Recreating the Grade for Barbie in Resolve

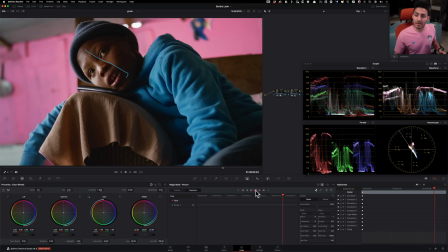(12:34)
Magic mask. And then I'm just going to click on this guy and it's going to track it forwards and backwards.
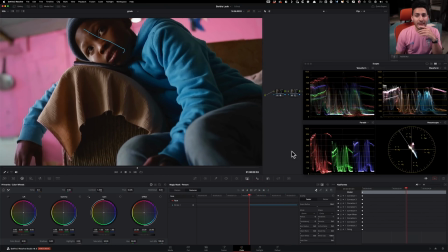(12:40)
Done. So we had to do some manual rotoing, but then the main one, we just let this guy handle it.
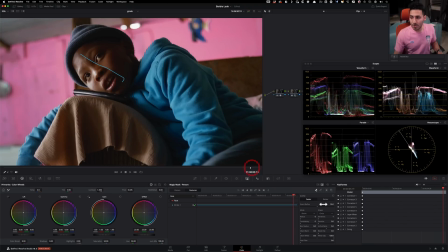(12:49)
And now if I just come here and show you what it's doing, boom. Right?
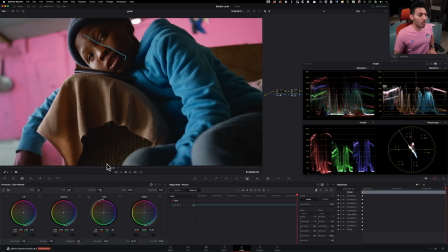(12:53)
So it's like latching on and it's perfect. So if I go back and forth, like we're latched on, we're looking solid so far, right?
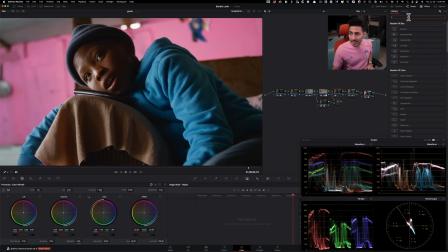(13:02)
So now one last thing that I want to do, again, let's use more of Resolve's AI tools. I'm going to use their relighting tool and I want to balance out the lighting.
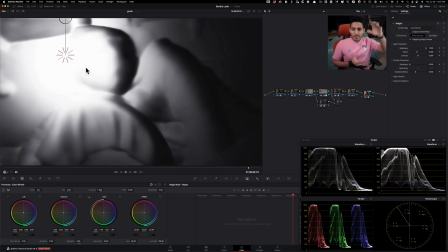(13:13)
Like remember one thing that we saw with Barbie is that even lighting, and this is not what's happening here.
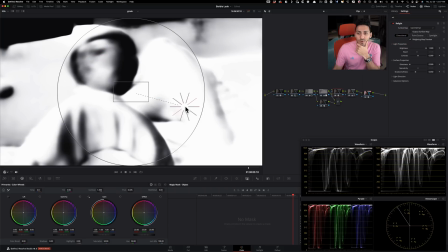(13:18)
So I'm going to go under directional lighting. I'm going to take that, pull it all the way over here and basically go in the area like where there are no lights.
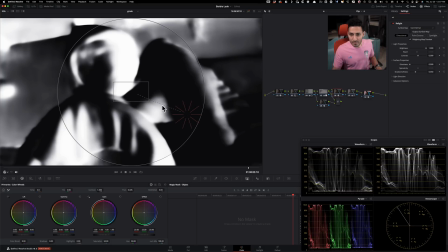(13:27)
So we're just going to go right over here, light all those areas and come out of it.
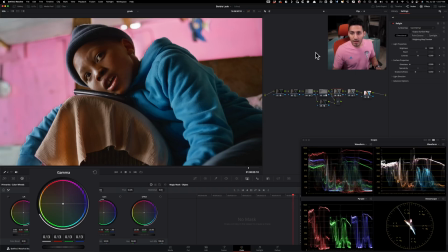(13:33)
And then I want to just go under my gamma and lift it up. I'm going to lift it up too much and then I'm going to bring it down to something like that. And now what I want to do is I don't want to affect the pink. I want to affect everything else.
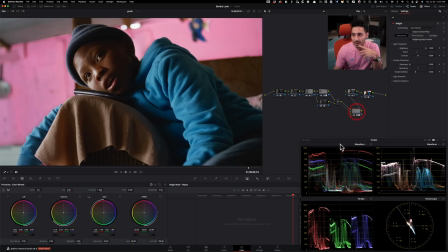(13:48)
So the easiest way to do that is send that through in here and then just go ahead and flip it.
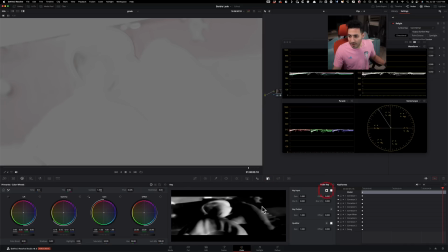(13:56)
So I'm going to go under right here and then I'm just going to flip it. So it's going to affect everything but that pink.
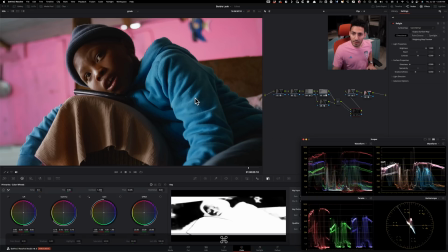(14:05)
And if we look at our image now, and if I were to do before and after, and you can see how big of a difference it's making.
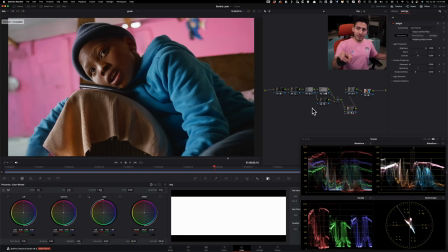(14:15)
Let me show you this. Even the previous version that I created, which is right here, our new version is even better than that.
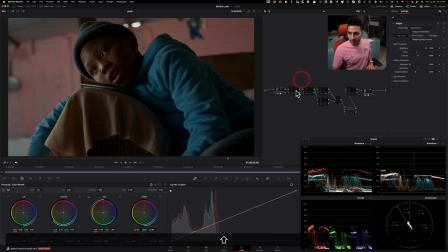(14:21)
So this is our log. This is our X709. First thing we did, we lifted up our image.
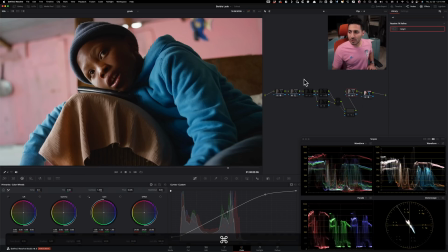(14:26)
Then we went and created a very pushed look as much as we could have pushed our image.
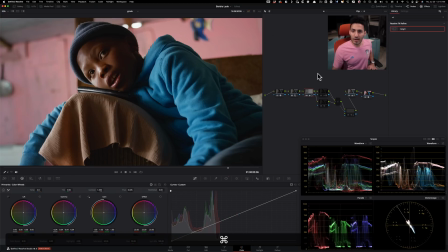(14:32)
And then I went and brought down the other side to kind of even everything out. And we qualified our wall to get that Barbie pink. And then we isolated our face, tracked everything,
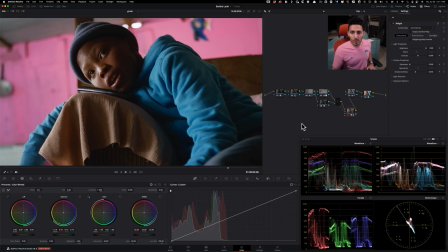(14:47)
and then finally used the relight tool to bring everything else up.
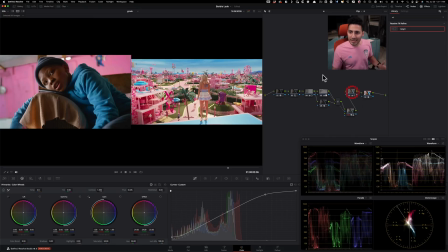(14:52)
This is what we ended up creating. So like, I mean, if you're thinking that it's like a little too cooled off, I mean, I kind of think so, right? Like, especially if I look at it on this side, I'm like, okay, maybe this is not so warm Barbie pink. It's more going a little bit too bluish magenta.
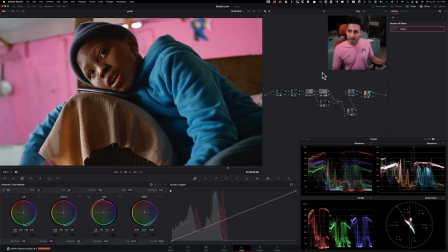(15:06)
I would just go under my qualifier. And what I would do is I would just add one yellow.
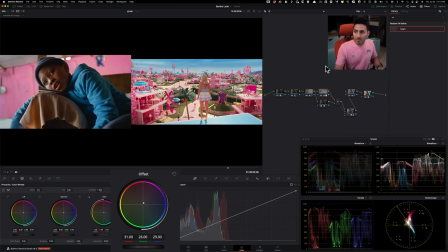(15:12)
What else can we do? Can we add one more red into our qualifier? So I'm just doing that. I just pumped in one more red and I don't mind that. Like, look at what it did. So it's like taking out the excess blue that it had and it's swinging everything into like warmer pinks, as we can see right here.
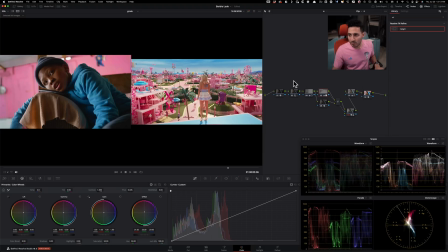(15:29)
So I'm like actually liking this a lot more. Guys, if you have any content suggestions, drop them in the comment section below. Thank you so much for watching. I will see you in the next one.